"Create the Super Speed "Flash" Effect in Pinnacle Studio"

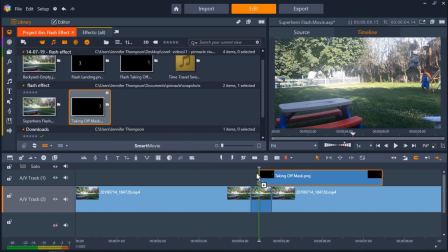Then drag it onto AV Track 1 on your timeline and place it right after the subject takes off. So now if we drag our playhead across the timeline, you'll see we have this stationary mask over top of our original video.
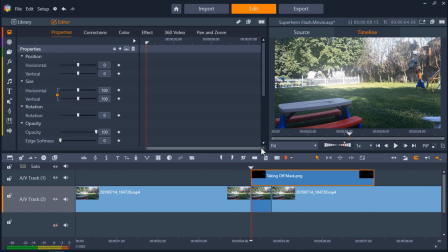Double-click on the mask on AV Track 1 to bring up the effects editor. Go to Effect, then select Camera, and then click on Blur. A blur effect has now been added to the mask, but I want to blur this even more to create the illusion of speed.
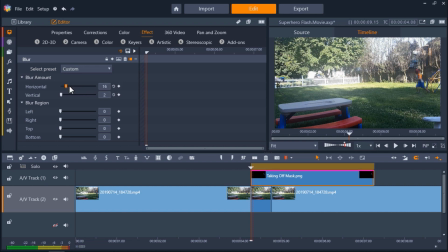So under Blur Amount, adjust the horizontal bar to 17 and the vertical to 0. You can adjust these as much as you'd like. Now we'll need to adjust the length of the mask so it's just a quick flash.
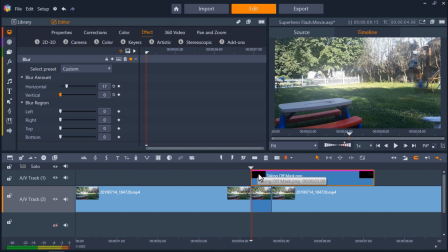Let's right-click on the mask clip and go to Adjust Duration, and change this to 2 frames. And if I play this, you'll see he runs into a blur, which makes it look like he's running really fast.
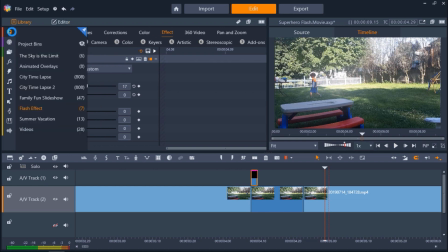Now you'll need to create and blur another mask using the final frame when he lands back into the scene.
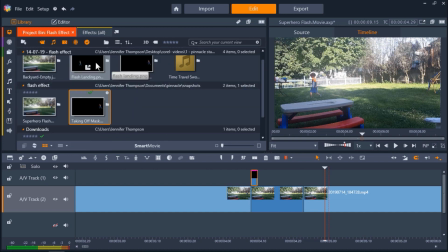I already have this prepared, so I'll drag it onto AV track 1, and this time I'll place the blurred mask right before he enters the shot, so he's blurring into the scene.
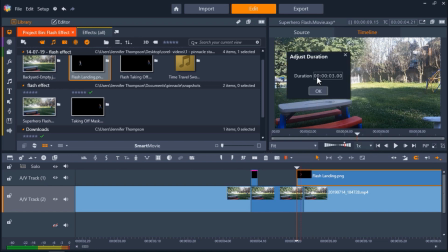Again, I'll adjust the length of this mask to 2 frames.
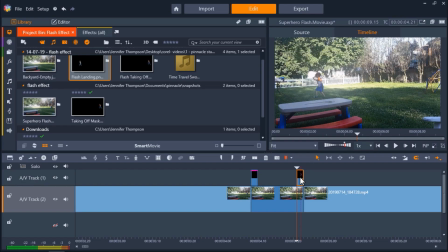And then right-click on the first mask, and go to Effect, Copy All.
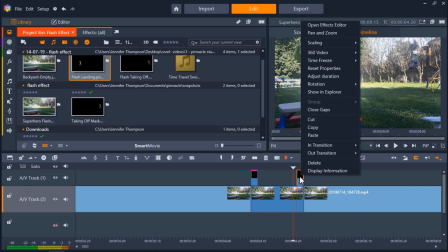Then right-click on the second mask and select Paste to copy all of the properties from the blur effect onto the second mask.
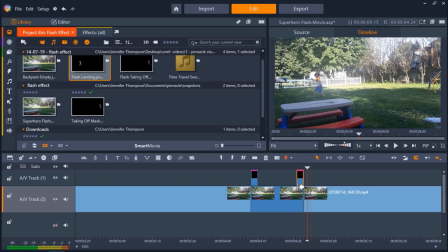And finally, I'm going to add on a time travel swoosh sound effect from my project bin to AV track 3,
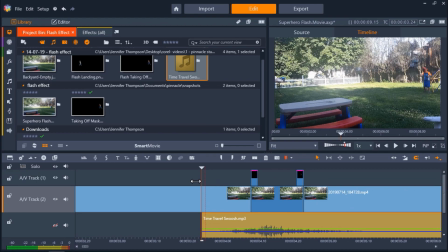right as he takes off to complete my effect. Now let's preview the video, and you'll see I've turned my nephew into a little superhero.
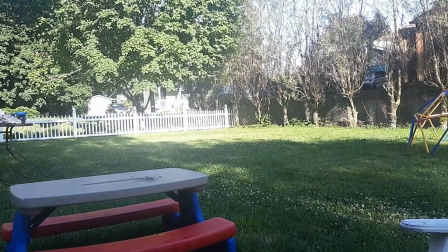If you're watching this video on YouTube, you'll find a link in the description below that will take you to our tutorial page on the Discovery Center. Here you can download a written copy of this tutorial to follow along and find other helpful tutorials for Pinnacle Studio.